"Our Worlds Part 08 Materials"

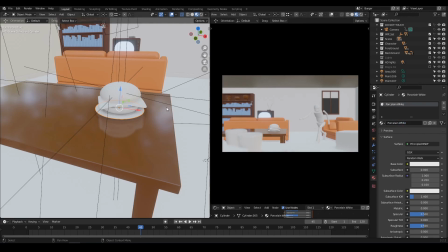(4:04)
Okay, instead of having like a lot of different colors everywhere, your eyes won't know where to look at.
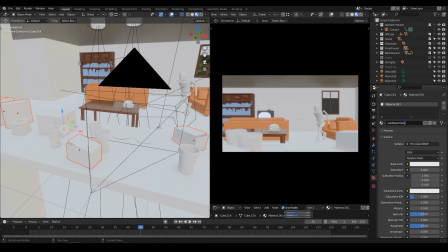(4:12)
Okay, so if you can see, I'm just continuing with the objects in the foreground,
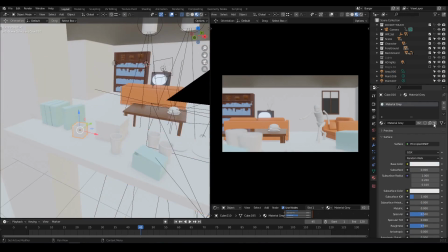(4:18)
but if you really look at the scene, you will notice something.
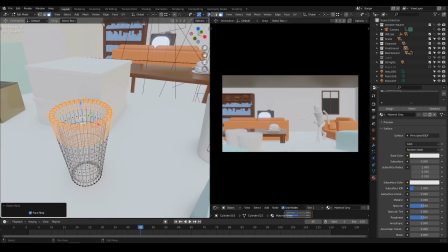(4:23)
It is made out of mostly two main colors, which are complementary colors,
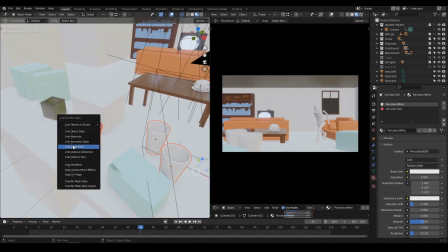(4:32)
and these are the orange parts, like orange red, and something going towards the blues.
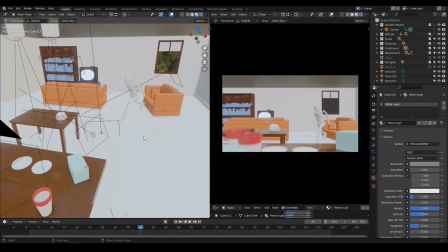(4:41)
Okay, so I've modified the walls as well, the ceiling, the floor.
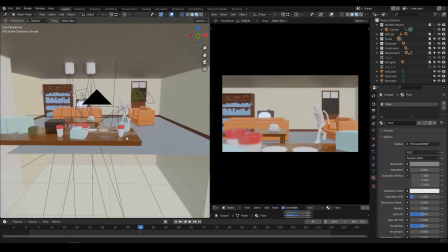(4:47)
Now it's time to move to the hamburger.
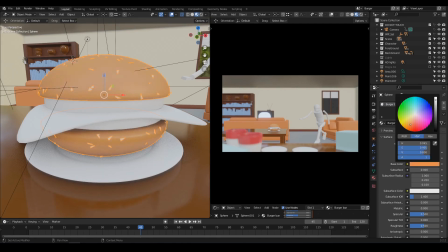(4:51)
I need to make it a bit, let's say, reflective, like having some kind of low roughness
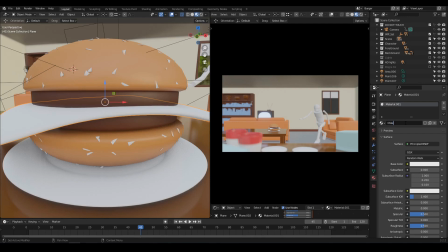(5:00)
to make sure the light reflects quite a lot on it to make it, like juicy and greasy,
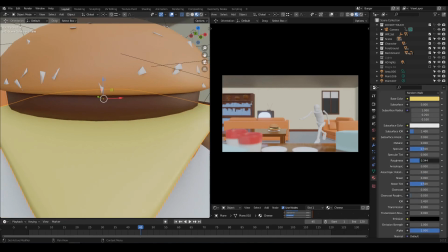(5:07)
like a real hamburger that will make you want to eat it, okay?
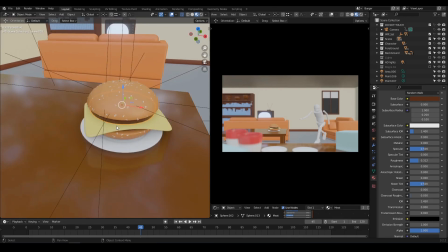(5:13)
And then I also adjusted the seeds on top of the bun.
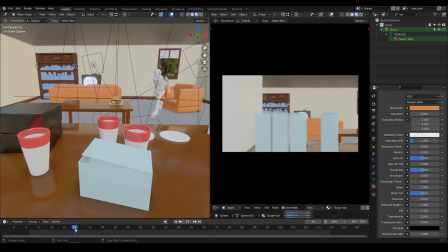(5:21)
So now you can kinda see that the scene is almost complete, and we only need to assign materials to the character.
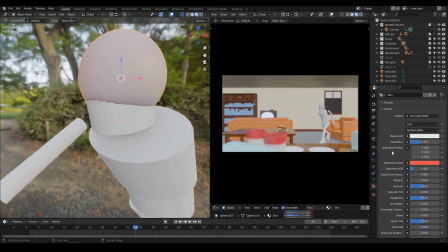(5:31)
Remember, the character will work on it also a bit later when we will be at the sculpting stage, okay?
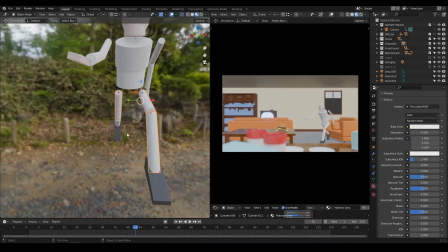(5:40)
But of course I'm giving it some kind of blue jeans, a shirt,
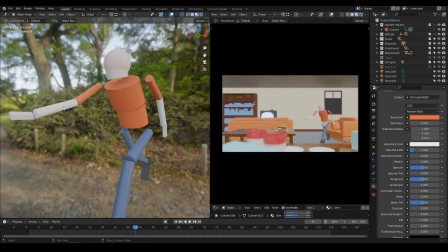(5:48)
and that's almost it. But as you can see,
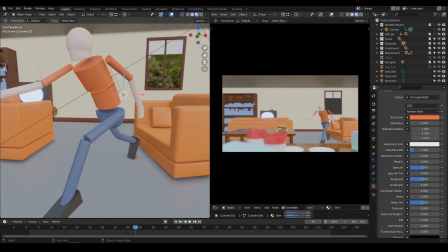(5:53)
he's got a kind of orange shirt and it doesn't really pop out from the other objects,
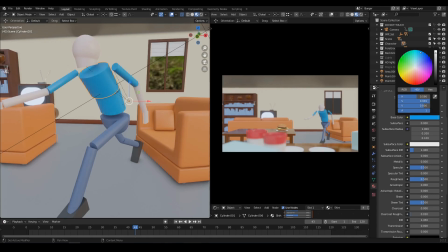(6:00)
the couch that are supposed to be in the background. So I'm gonna give it some kind of bright kind of blue shirt so that it is on the opposite side
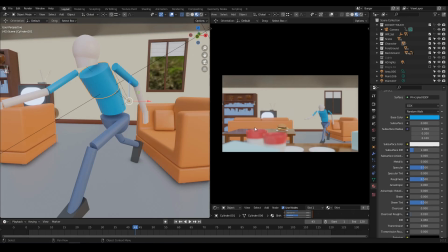(6:13)
of the main orange red colors, and it has like a kind of saturated blue color
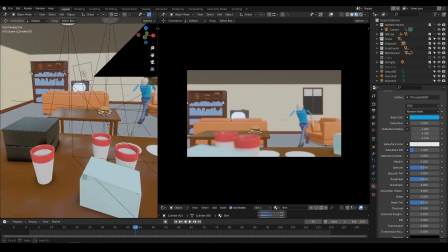(6:22)
to make it pop compared to the other objects that are blue,
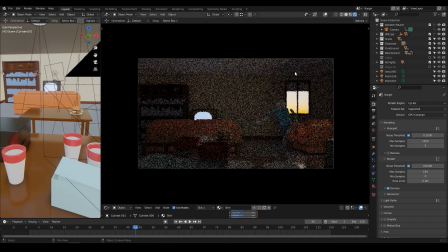(6:28)
but it's a less saturated blue. So now if we switch to the render mode,
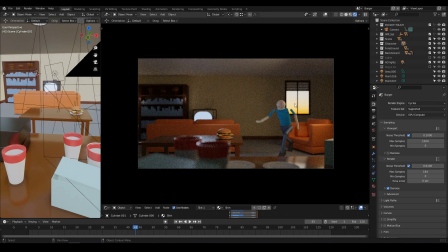(6:35)
we can see that the reds almost disappear in a kind of reddish kind of blocks, okay? We can see that what is popping out is the blue shirt of the man,
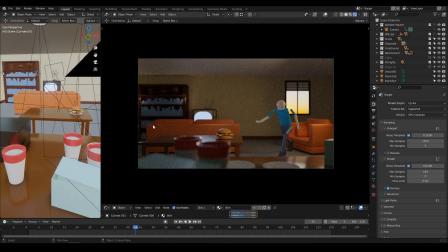(6:50)
and of course the hamburger, just because it is lit, okay?
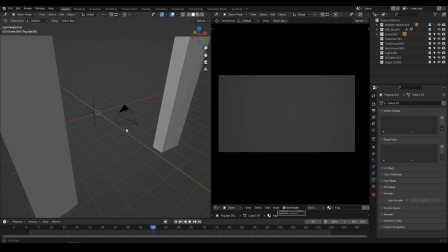(6:56)
So now, as usual, I'm doing a scene, okay, deleting everything that we don't need anymore,
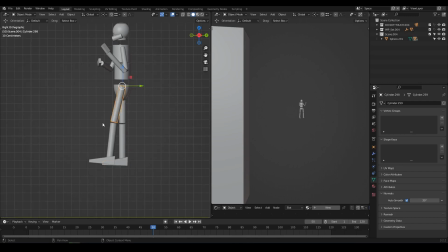(7:04)
and I've imported the same character we had at the beginning and posing it as if he was seated, okay, so that I can use this as a reference for scale,
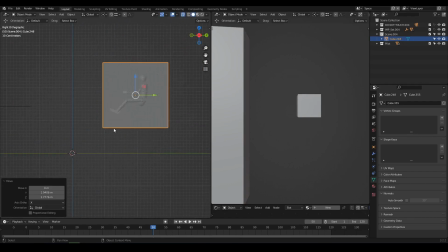(7:18)
because I'm gonna build around the character.
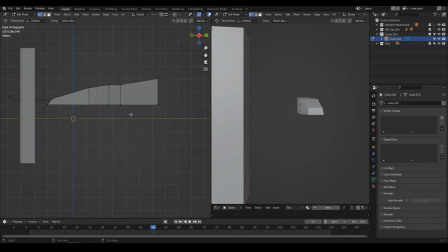(7:23)
So fast forward, okay, I think you can imagine what I'm kind of building.
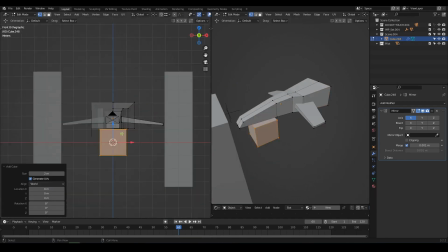(7:29)
Looks like a plane or an aircraft, okay, again using only simple objects, cubes,
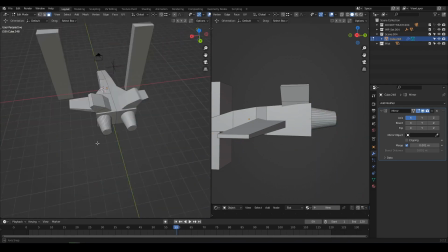(7:38)
cylinders mostly, and some modifications in edit mode.
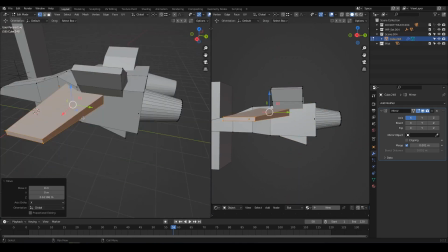(7:43)
And I also have a mirror modifier in the middle so that I can only work on one side of my object, the other side being mirrored.
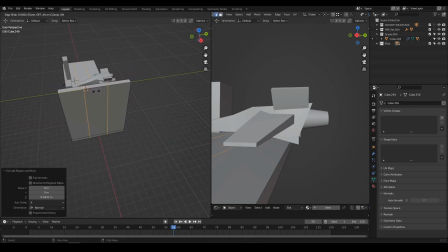(7:53)
Okay, now I'm doing the environment for that, just a kind of lounge ramp.
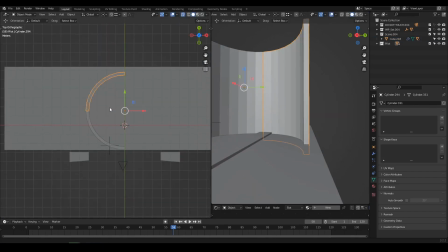(8:00)
Okay, now I'm just adding some kind of circular doors, like maybe big huge doors.